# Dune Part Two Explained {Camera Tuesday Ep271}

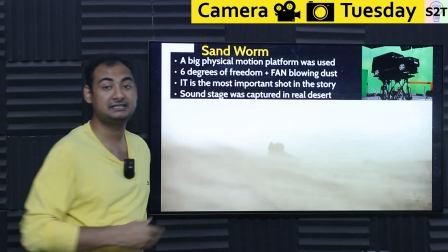4:09 So they put a lot of effort, resources in order to make this scene more thematic, more oomph.
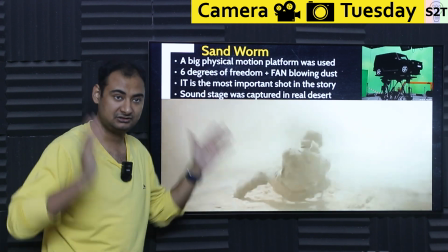4:15 And they succeeded because it is important in the story. They actually spent, if I'm not mistaken, few months to get this puppy done.
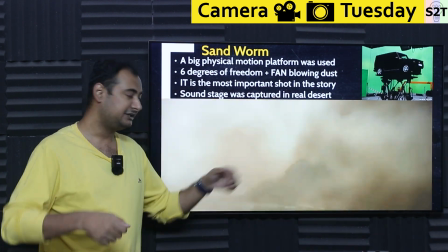4:21 And the platform was there. And anytime when you're seeing like it feels like camera is rotating.
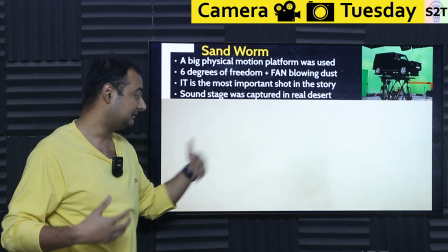4:26 Yeah, it's actually doing that. That was the benefit of this. And because there was actual wind blowing, you are actually getting all of this.
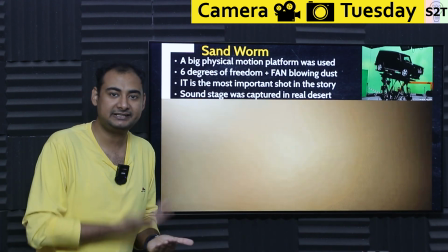4:32 And it feels real. Why does it feel real? It's really happening. Of course, let this be very clear.
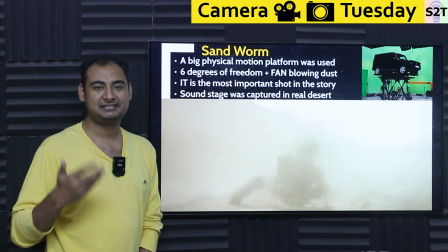4:36 If they had like 1 ton of sand flowing there, with CG, they would have added butter masala to it and they would have made it 3 tons or 5 tons.
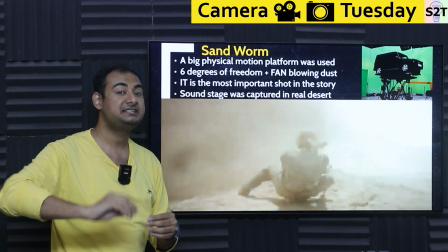4:44 But you get the point. Like there is enough there that CGI was used to enhance it. And that's why it feels.
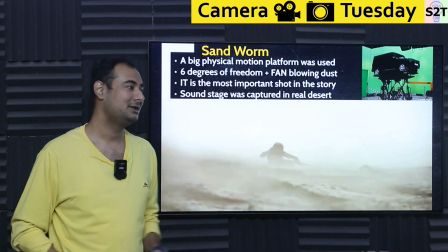4:50 There are certain scenes where you feel like, whoa. And I watched this in theater. I was like, whoa.
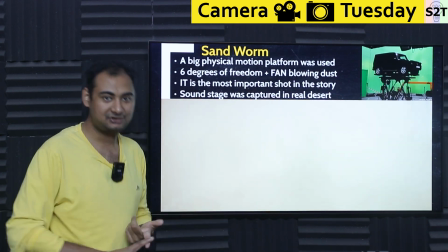4:54 So why the heck that happened? Because they actually put the effort into it. They put actual dust, actual motion, physical motion, and all of that turning motion.
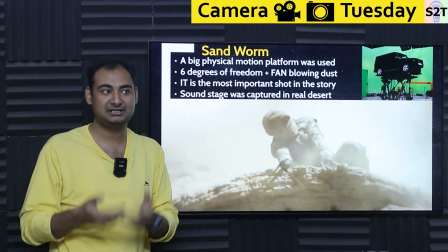5:03 You can actually feel it because again, it's physically happening. So it's just a camera documenting it from your point of view.
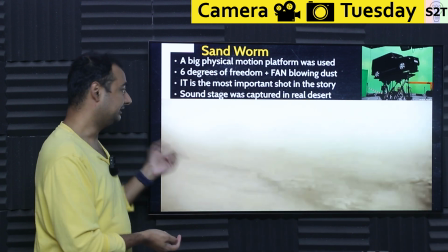5:09 It looks whoa. It works. And now on top of that, how the heck you get the sound of it?
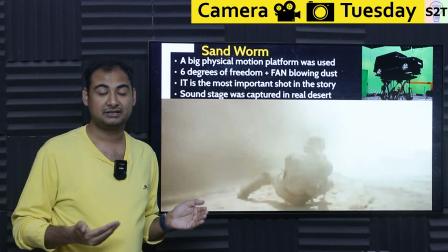5:14 Because sound is 50% of it. This is how I know like Marvels looks there, where this looks awesome.
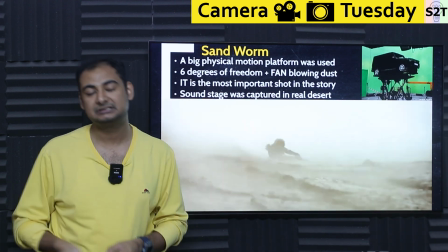5:20 It's simply because they actually travel to the deserts and captured sounds. Now here's the deal.
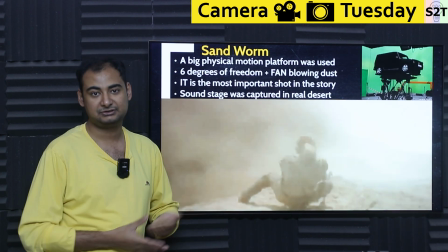5:24 If you been researching sand for your life, you may have heard there is something known as singing sand.
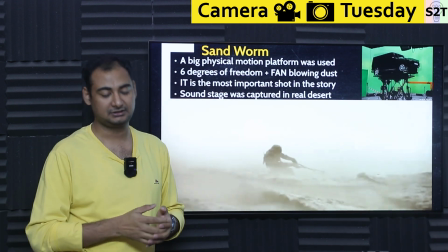5:30 How sands are basically rolling over itself creates a sound,
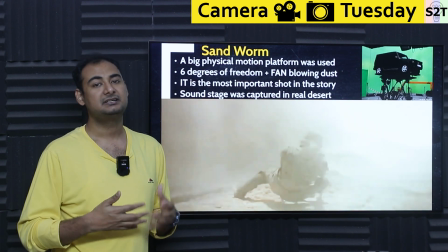5:35 and sometimes certain dunes create a certain resonance chamber, so it vibrates very differently.
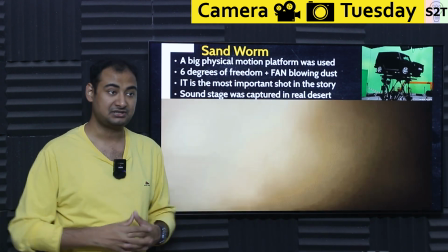5:40 They actually travel to different deserts to collect different sound samples to create a conglomeration where a true mix was created,
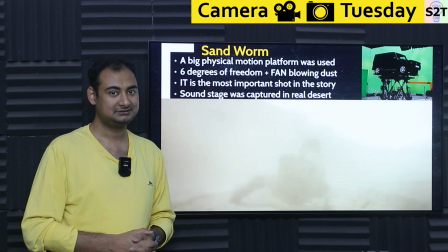5:47 and that's how they got that whoa feeling. You do not feel it, you enjoy it.
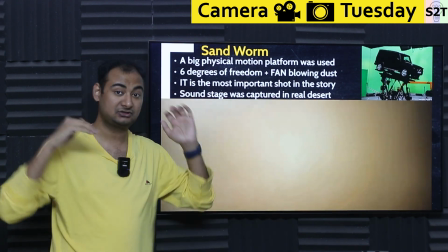5:52 You're just like whoa. It's not there. It's not. You're not supposed to listen to the sound.
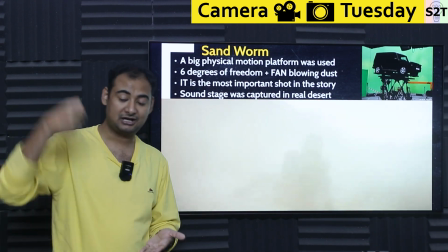5:56 You're just supposed to be in the scene, and you can pay attention to like how he taps on the top of the dune, then he taps on the bottom part.
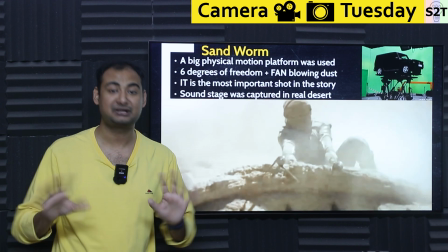6:02 It's really happens in real life. It happens, of course, not that dramatic difference, but it's there.
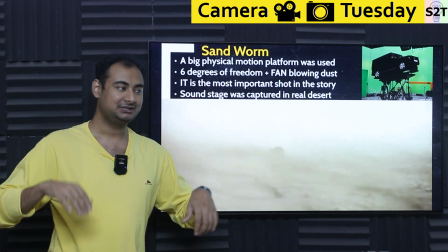6:07 That's what I said. Like if you have a clean source amplifying it, awesome. You're just going hulululu with the CGI, yeah, it's not going to be good. So Sandworm,
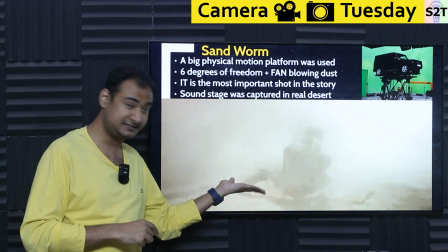6:15 they put so much effort on the sound stage, on physically building a stage, physically moving the damn thing.
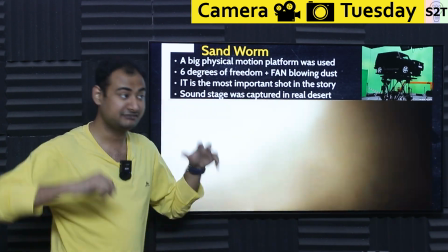6:20 All of this paid off. So when this scene happens, and when you see Fuhrman jumping from joy, you kind of understand it.
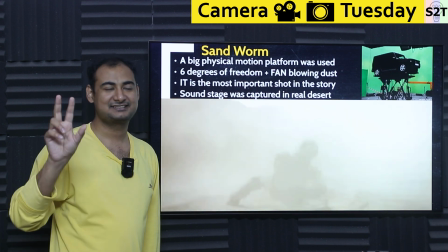6:27 The scene flows through you. Like IMAX has this tagline, watch a movie or be in the movie.
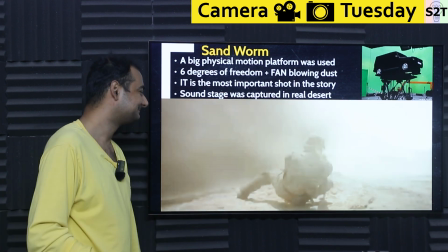6:34 So you be a part of it. Then we come to the Giedi Prime.
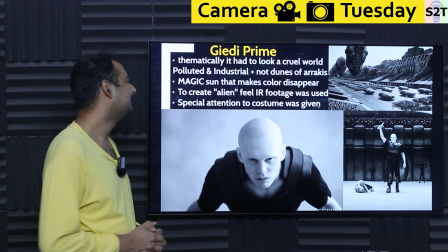6:40 This scene was talked about like, whoa, it looks so alien. So here's the thematically, what is the story here?
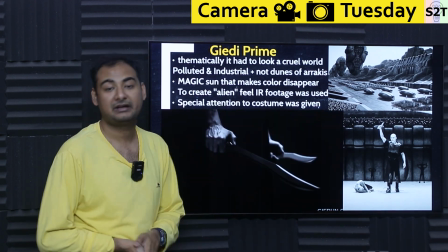6:45 Story is the world is cruel. Now here's the when you are talking about a book as a medium, you have the luxury to write 3 pages essays on it, heck, print another book just for that,
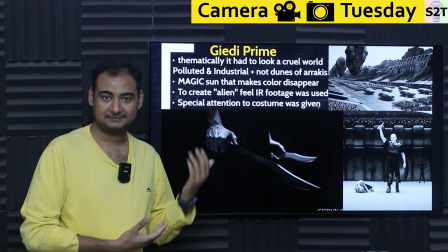6:55 tidbit and make it a whole book. People have done that. So here they had to show it in a thematically in visual form.
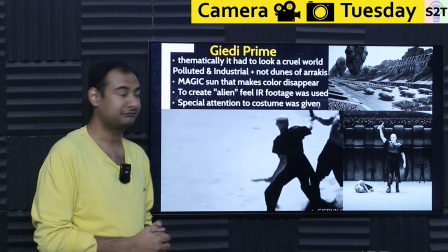7:02 It would not work if you are just making a description of it. So how would they show? Because what is the essence of it?
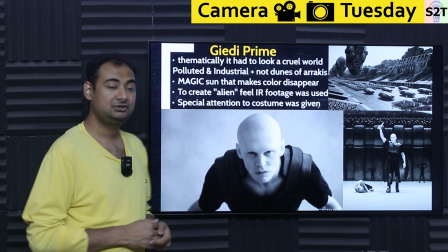7:07 Essence is it's polluted and industrial. So how would you show it? And be mindful, they already have one harsh world.
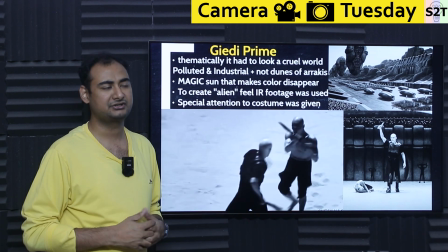7:13 You have Arrakis. So if you're like, okay, we're gonna show white sky which is harsh and all that, yeah, you already have Arrakis there, so it will not flow differently.
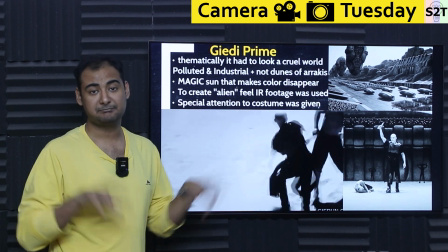7:21 So how would they do that? Well, they created a magic sun that emits infrared.
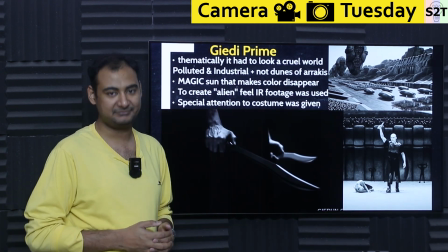7:26 Now here's the deal. If you studied anything about science, you know every star emits infrared. It's just that some stars are cooler, some are brighter.
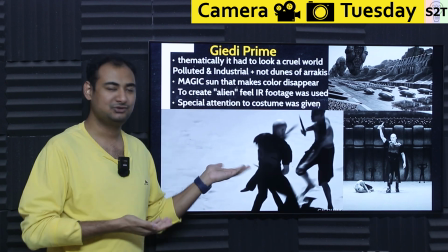7:32 Now will this happen in real life? Hell no. Because it's still, if human eye are seeing it, right, like your eyes cannot see infrared.
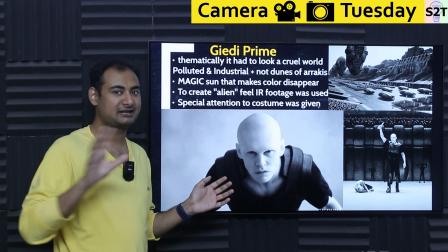7:39 Human eye, like they had to be physically a different alien, cannot be human, they had to be different alien, only then it would have made sense, but it's not.
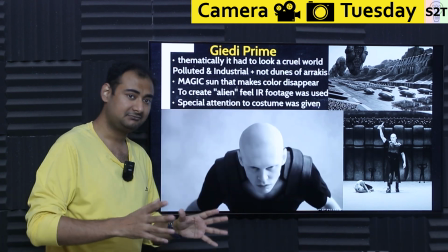7:45 So what happens is like they took a creative liberty that this sun wipes out color, and that's how it feels so alien.
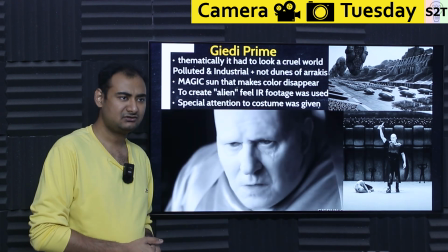7:54 Now here's the deal. Black and white is not a magical thing. Kill Bill have been using this. It's not a magical thing. How would they make it this sort of whoa feeling?
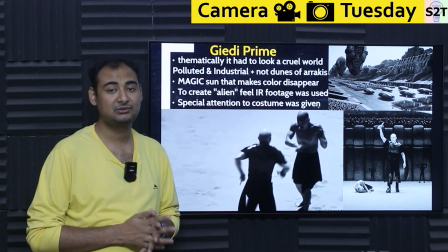8:01 They used infrared footage. Now, infrared has been used more and more because if you know about silicon transistors, that actual CMOS, it is actually sensitive to IR.
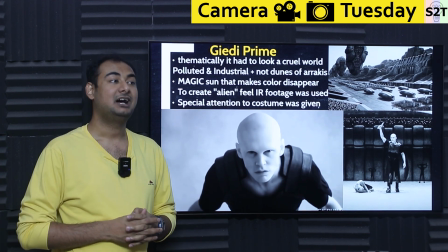8:10 Our rods gone and those cells are not sensitive. However, the CMOS is physically sensitive to basically IR.